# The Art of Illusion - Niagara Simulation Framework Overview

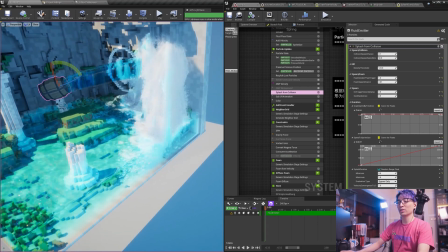如果满足了两个条件如果满足了两个条件之一一个是我本身水的这个particle运动特别快
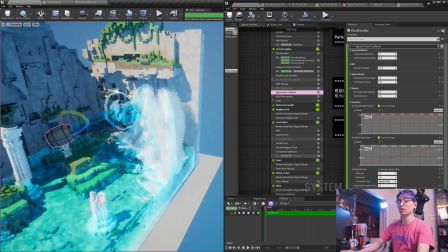但是突然撞上了一个Mesh那么我就有很大几率变成水滑
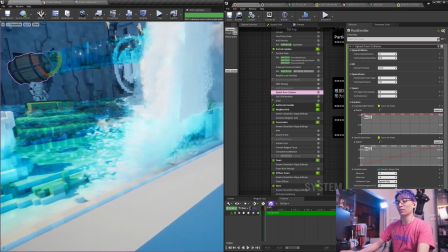另外就是如果我或者我附近的例子的泡沫的值比较高
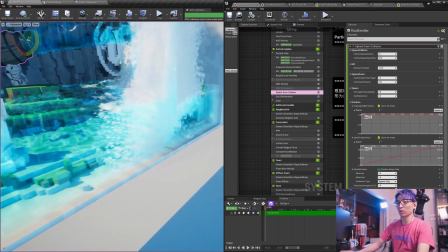那我也有一定几率变成水化后者是为了变成这种比较小的水的泡泡的感觉
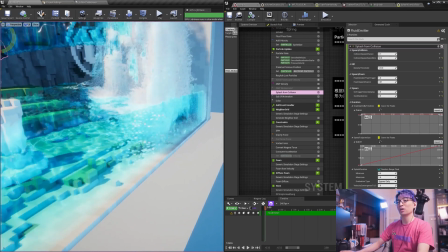让它和泡沫融为一体
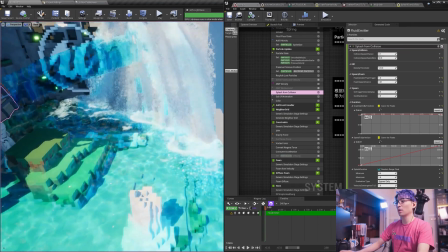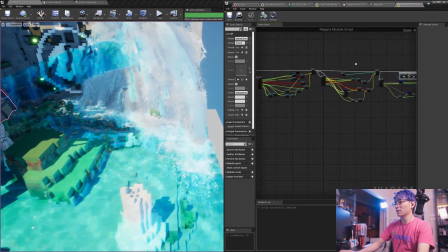这个模块我们可以看到这就是我刚刚说的逻辑线连的比较乱不好意思如果满足了这个条件的话
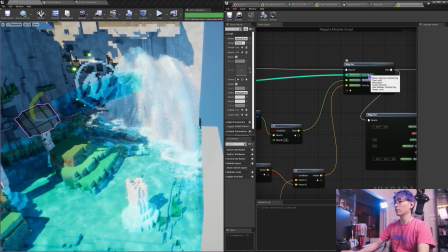那么就会赋予particle.visibility
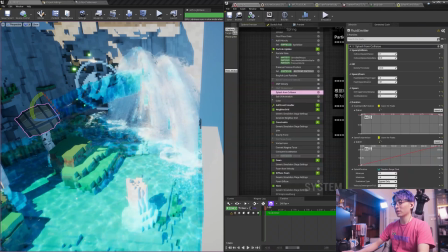tag一个值这个值如果满足了下面这个MeshRenderer上的RendererVeibility的值
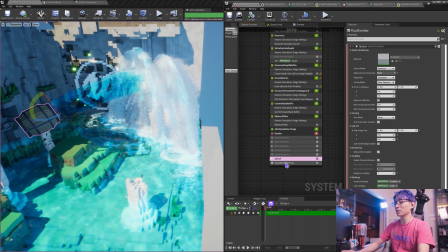那么就会作为这个MeshRenderer的渲染
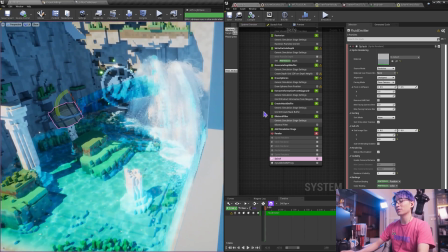而不会作为其他的粒子来渲染这样就很简单的可以做到我水的particle的变形了
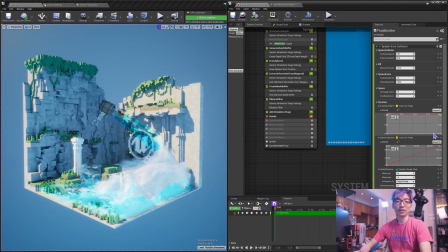关于浪花的运动我这里还使用一些伪物理的处理技巧前我们的浪花只是用了一小段Flipbook动画来欺骗眼球
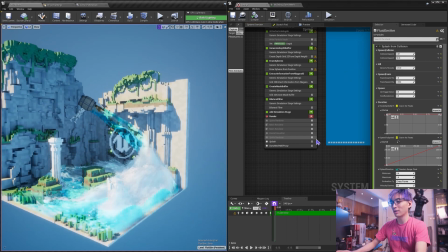实际上还是大颗的水的FPH粒子但是你想啊
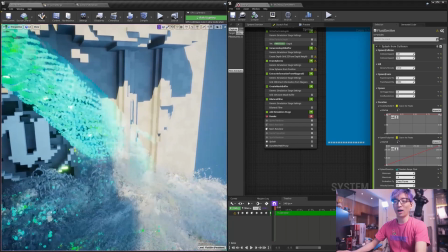我这个水砸到岩石上啪飘散到空中变成很多
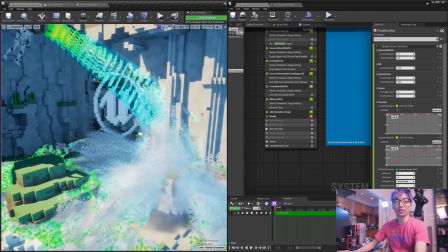这种微型水滴道理上讲的话形成这种大自然的形状
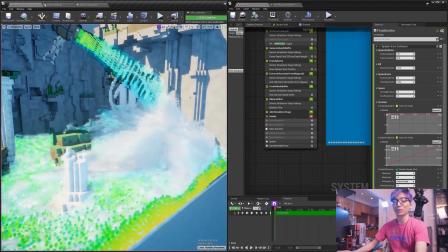肯定是有很多能量损失了并且在空中
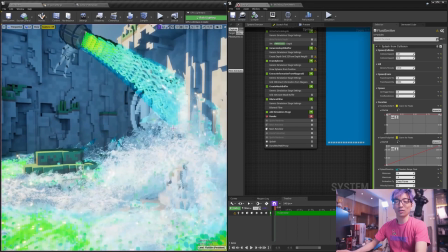表面积这么大风阻也变大会持续的损失这部分液体的动能
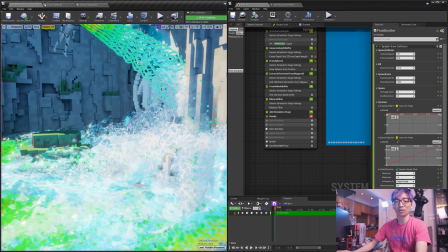所以理所当然的我们可以用可以人工模仿这个动能的损失
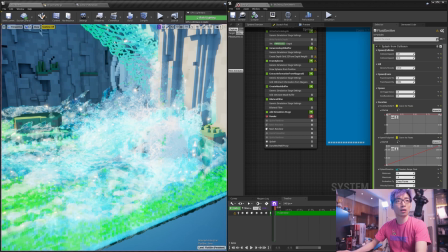在水变成浪花的瞬间或者过程中我人工干预
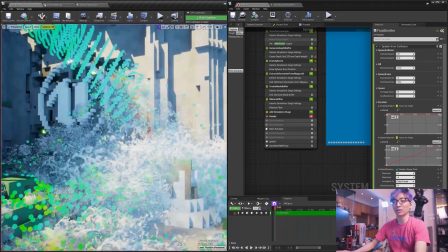直接把水化的particle来降低速度就比如这些
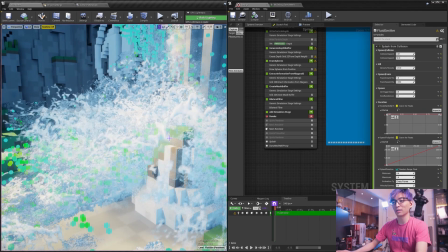比如它变成浪花的瞬间我把它速度直接变成原来的0.2倍然后在后面的持续的急症里面
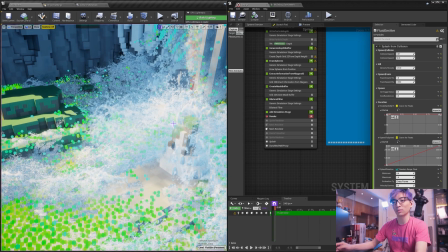只要你还是浪化的状态那我就让你持续的减速这样结果是怎么样的呢
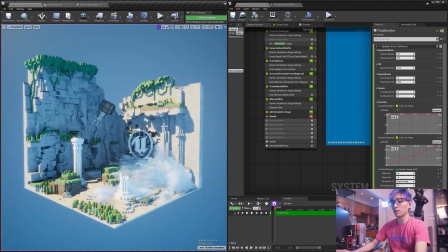现在是没有任何减速的然后如果把这个值设成1
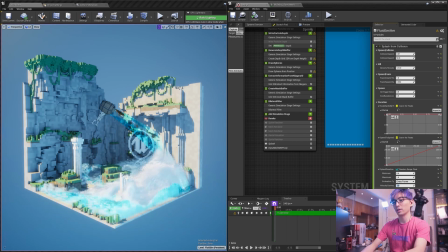可以看出非常少的区别如果我们把它调夸张一点设成5这样我们可以明显看到这个水是在这部分明显组织一段时间再慢慢流过来这比较夸张
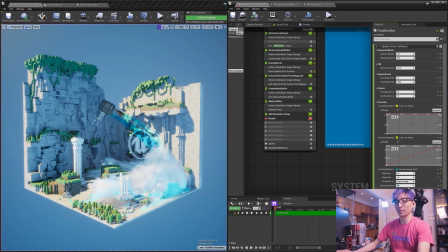把它调回到2的样子来看一下过了一小段时间
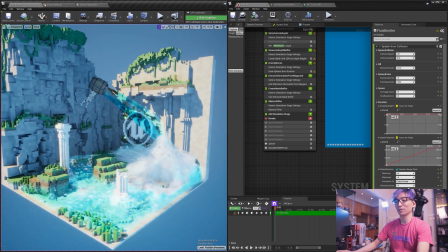有明显感觉到这个水是在这边首先动能减少了有点像那种瀑布的感觉然后慢慢的留下来
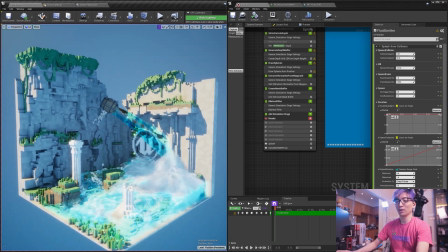然后缤分两路一路从这边一路从这边再合在一起通过加这么一个消耗水的动能人工干预的
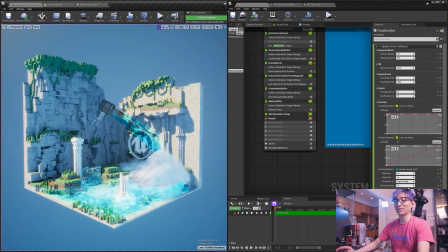其实不是很物理但是有一定的物理基础这样让它看起来构图似乎更加清晰当然在这个特定的例子里面其实我射成0是比刚刚射成2更好看了因为这个水流下来会装到这个柱子然后又有一个范围的浪花
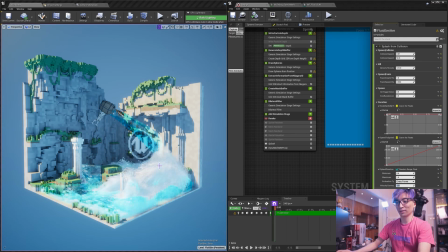看起来更有趣一点但是以我的口味看这边确实有点乱了如果把它射成1的话刚刚如果没有注意到现在我们再看如果把它射成1的话
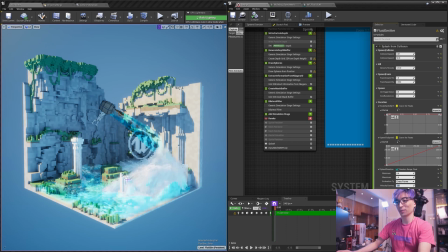可以注意到这一片的浪花有往下降了一点点然后这边形成了一个比较比较完美的梯度像个三角形然后整个构图在这个位置看起来都确实更有趣也更好看一点